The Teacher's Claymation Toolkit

Good afternoon, my name is Jeff and I'm Andy and this afternoon we're going to show you how to create claymation and stop motion animation. We're teachers in Alberta and this video is designed for a classroom context.
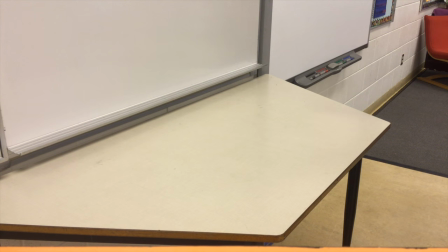[0:17]
The best background to use for stop motion is a clean table and if you put it up against a
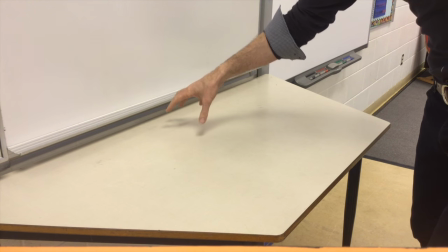[0:23]
whiteboard then you have the opportunity to animate from the table up onto the board.
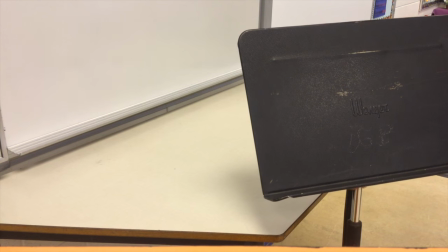[0:30]
we find that the best tripod is one of your school's music stands because
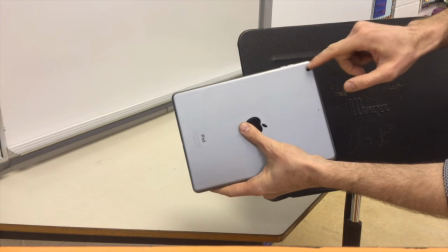[0:36]
the camera hangs just off the side it hangs off the side if
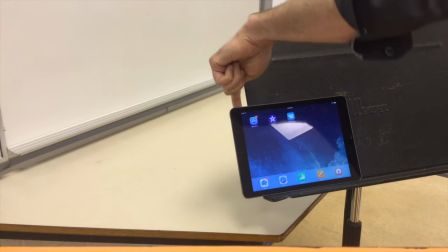[0:43]
you mount it like that then the camera will see past there click
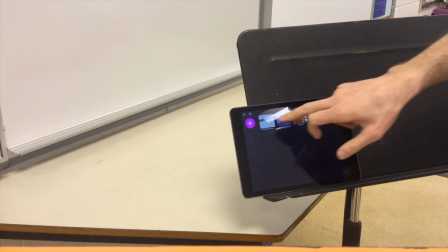[0:49]
on your stop motion and you
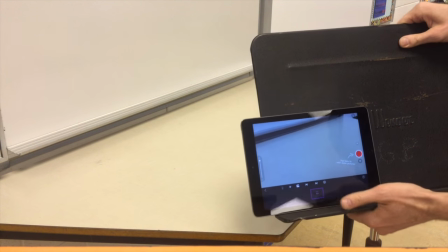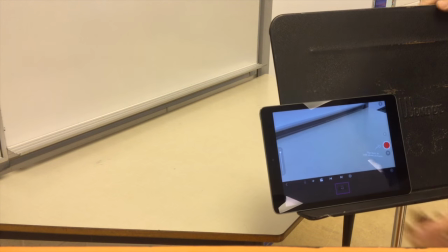[0:59]
can adjust accordingly wherever you want to situate the characters.
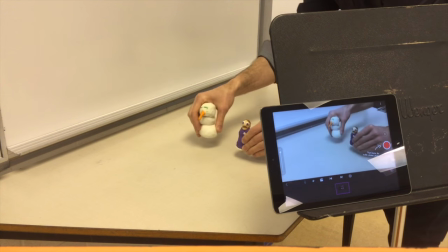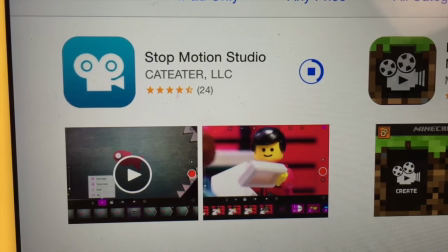[1:10]
We went with Stop Motion, an app that we downloaded from the App Store because it was highly rated and has some features that we really like.
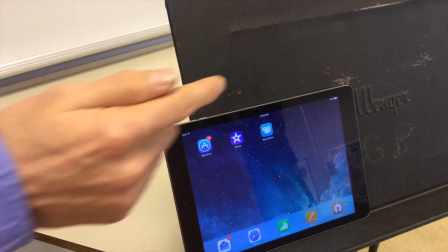[1:19]
We're going to use iMovie maybe later to add some music, but in the meantime, for the actual Stop Motion, we use Stop Motion.
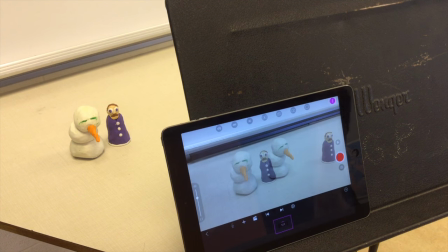[1:27]
And Stop Motion was a free app with some good, a few really nice features that didn't cost too much money if you wanted to buy them some in-app purchases,
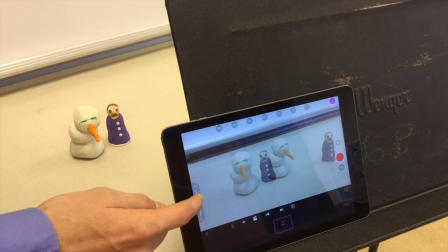[1:36]
but by itself you can do everything just free. One of the features that we really like is this one. You've got a little slider there on the left that is a transparency slide between the slide you're on and the next frame that you're shooting.
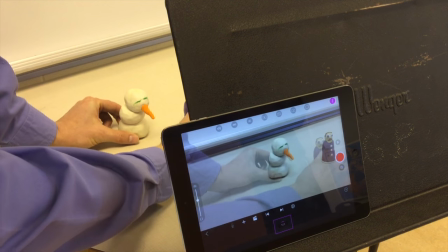[1:51]
And so what this does is it allows you to see how big a jump you're making in between each frame.
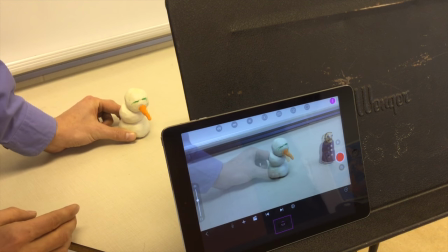[1:57]
So all you have to do is shoot a frame and then as soon as you go to
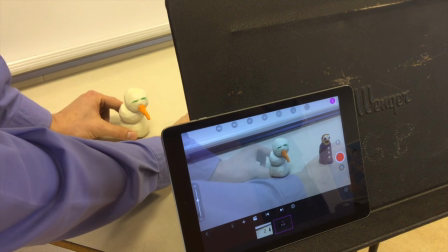[2:03]
shoot another frame it'll jump and this allows you to make
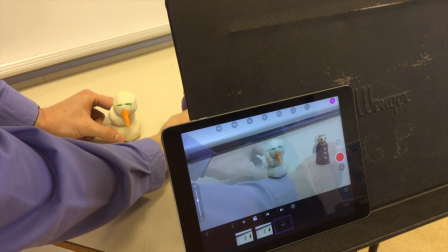[2:09]
small adjustments or small transitions from one frame to the next which makes your
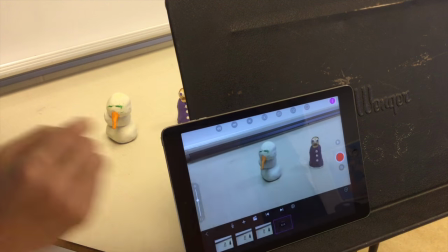[2:15]
your animation more believable the smaller the space between the smaller the
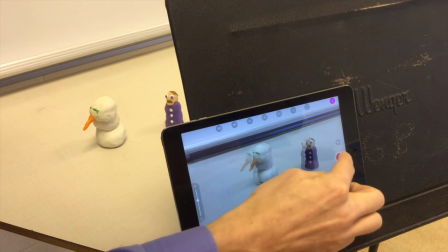[2:21]
movement in between each frame the more believable the animation is. If you do a big jump,
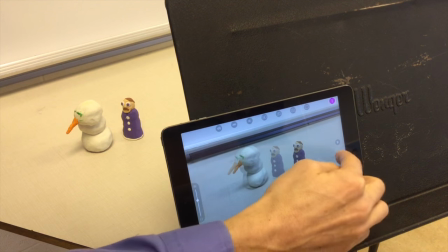[2:28]
it appears like a pretty big lurch in the animation and it kind of jolts us out when we go to watch it on the final product.
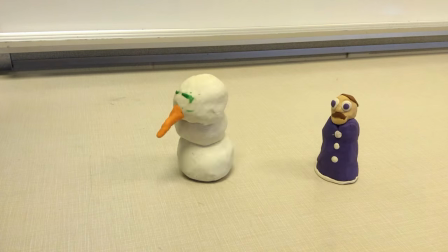[2:37]
The other great thing about this is that if you happen to bump your...
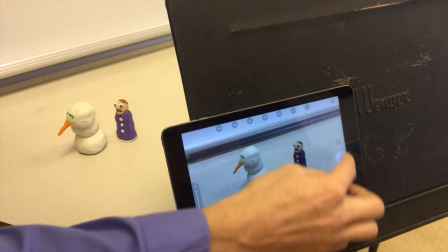[2:42]
if the tripod gets bumped or if one of the guys gets knocked over in some way,
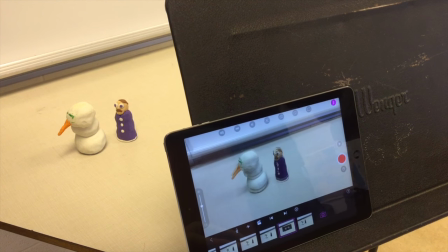[2:50]
having this little transparency feature allows you to sort of center yourself and find it again.
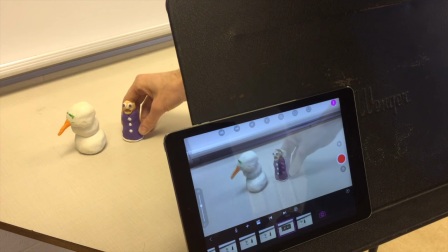[2:55]
If this guy gets knocked over or squished, you can work him back into the same spot pretty close
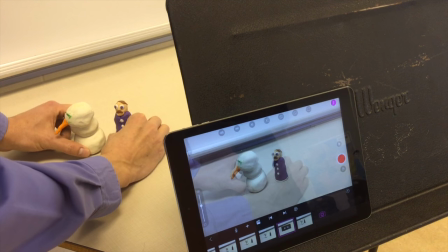[3:02]
and that way you don't lose all the work that you've done because accidents happen.
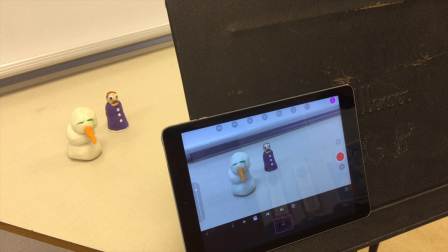[3:09]
The single most important thing with making claymation or stop-motion believable is that the camera itself doesn't move around.
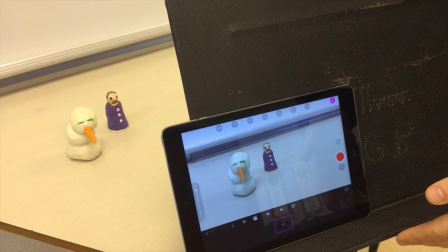[3:17]
This is why we set it up on the the music stand.
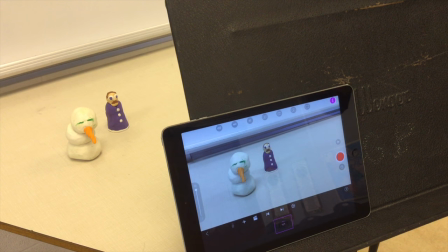[3:20]
There's a few different ways you can do this using the stands that come with the iPads will work or setting it up on a higher table, but it's important that it's not just being handheld so that when the characters move there,
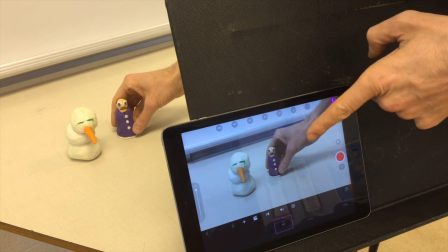[3:34]
as you can see in here, as they slowly move back and forth, all of the rest of the frame stays totally fixed. An important part of animation is the timing and spacing. The timing is the number of frames that it takes to get across the screen. Now since we're doing stop-motion we're not too worried about the timing we're basically going to go straight ahead where each frame will just add another frame, another frame, however many frames it takes to get across the screen that's fine. The spacing however is what's very important. Spacing is how far you move your character within between each frame. So if we were to move the character evenly in each frame, you're going to have a constant speed, the character's going to move across in a constant speed. If you start out slowly, or rather keep the frames close together, overlapping at first and then getting further and further apart, you're going to have accelerating,
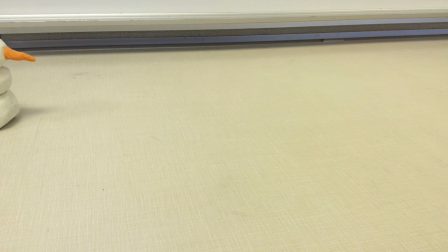[4:32]
your character's going to accelerate, which is to say speeding up. And if you have start your character moving across very quickly and then lower
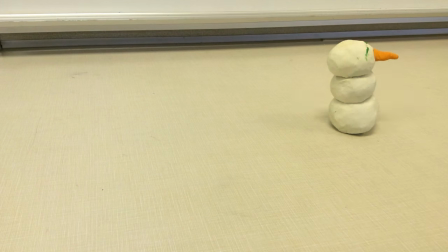[4:43]
the spacing shorten the spacing between each frame you're going to have decelerating or slowing down. You want to practice getting in and getting out so that you can create as many frames as possible. There can be a tendency for any animator to spend too long fiddling with each individual frame. You've got to imagine that you're going to shoot you know a hundred or two hundred or three hundred or, you know, if you want a several minute piece, over a thousand frames.
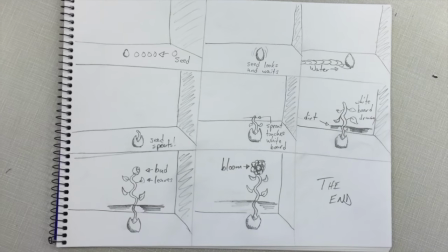[5:13]
And so we found that it's easiest if you have already storyboarded and planned the action that is going to take place.
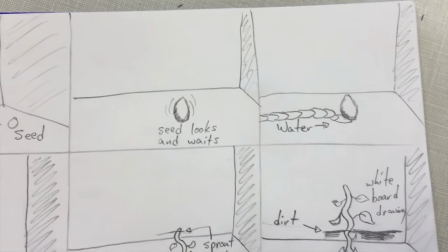[5:21]
You've already built your characters, you've set everything up, and you essentially do it in one sitting if possible. We just find that there are, you know, little differences of light or a table gets bumped or any little distracting background changes.
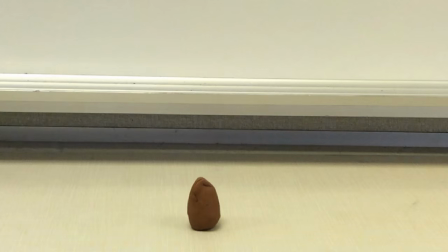[5:34]
They can happen if you shoot and then you come back the next day and try and sort of finish out the scene.
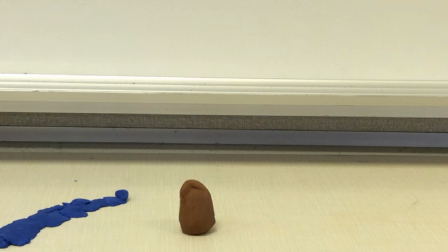[5:40]
And so that practice of getting,
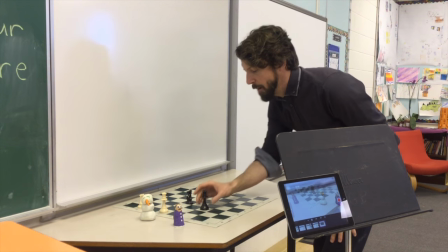[5:43]
literally, of whether you're using the timer or whether you have someone running the camera, of just getting in, getting out, getting in, getting out, getting in, getting out,
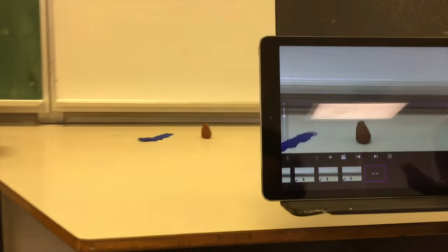[5:52]
is a pretty essential skill and really will give you better satisfaction to have a longer
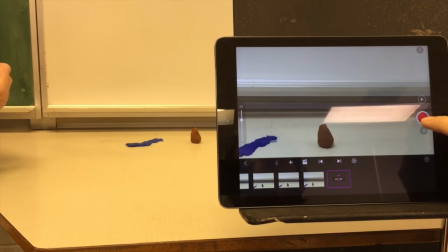[5:58]
film than to have each one exactly perfect.
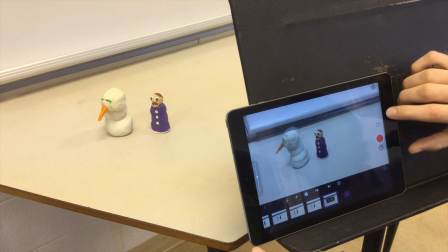[6:08]
Stop-motion animation is ideally done with groups of two to four and the most important thing is that you dedicate
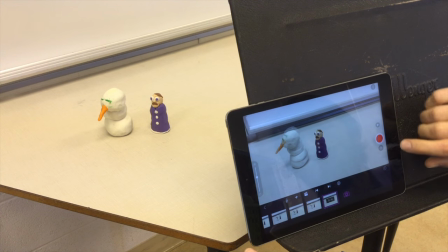[6:14]
one person to run the camera so that there's only one person who's pressing the button each time you're shooting a frame.
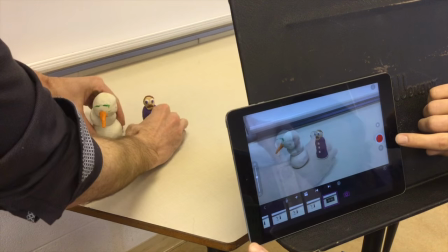[6:21]
The other people can reach in and manipulate the characters as necessary.
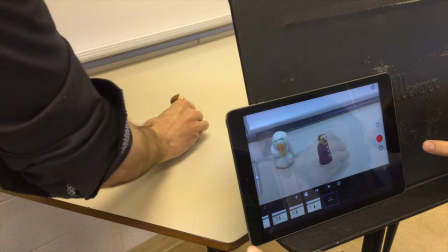[6:28]
So here's where, depending on what your storyline is and how many characters you have,
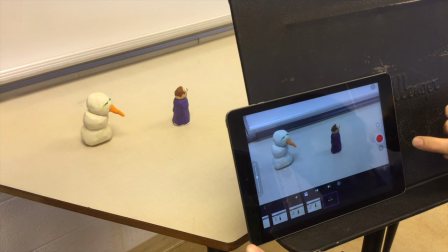[6:35]
you can have as many other people involved as is manageable.
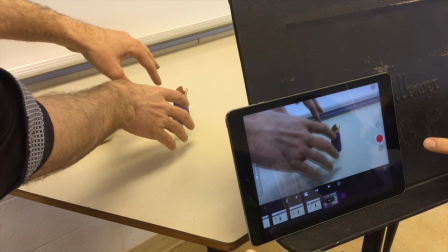[6:41]
It's important that all of those people get their hands out of the camera in time because as you can see if
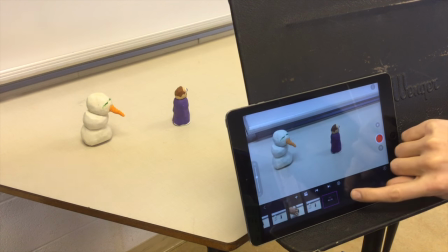[6:50]
you accidentally take a frame with the hands in there you're gonna have to go back and delete that one.
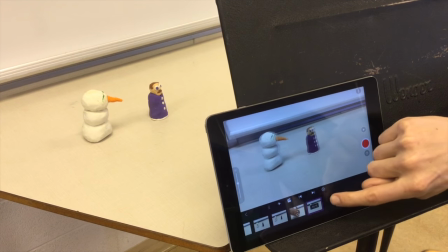[7:00]
If you want to delete a frame what you need to do is Make sure that the frame you want to delete is selected.
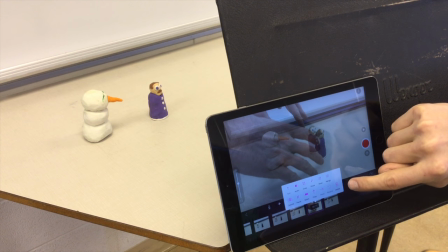[7:06]
Tap on it. And over here, there's an icon that says Delete. Don't get confused with this one that says Erase. Erase is something, it's a paid feature. But Delete was the one that will delete the whole frame.
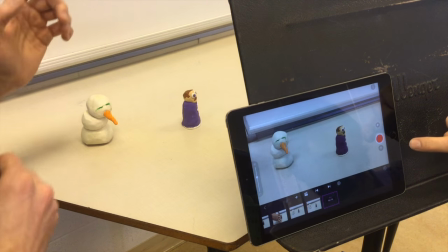[7:18]
The other great thing that, as we try to make this look a little bit more lifelike, it's important that we think about how the characters will move,
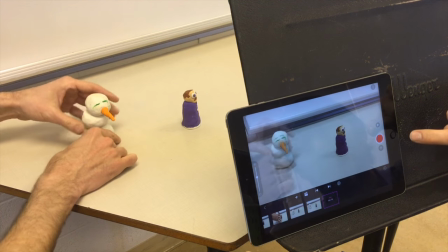[7:28]
sort of how they'll wobble or twitch, I guess. Nothing really moves, you know,
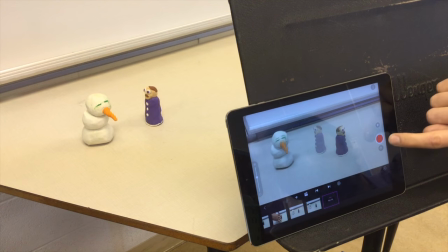[7:36]
just hovering from one place to another without having little gestures of turning or in the case of this snowman, it works really well.
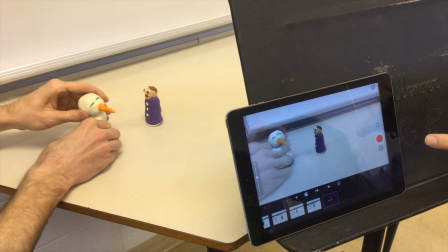[7:44]
If he wants to turn and we put the smallest little head movements in,
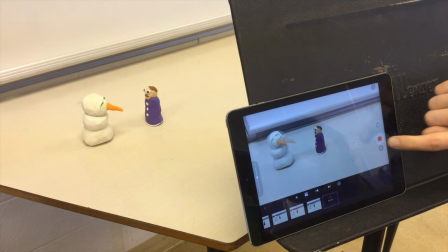[7:49]
then he becomes more believable as a character.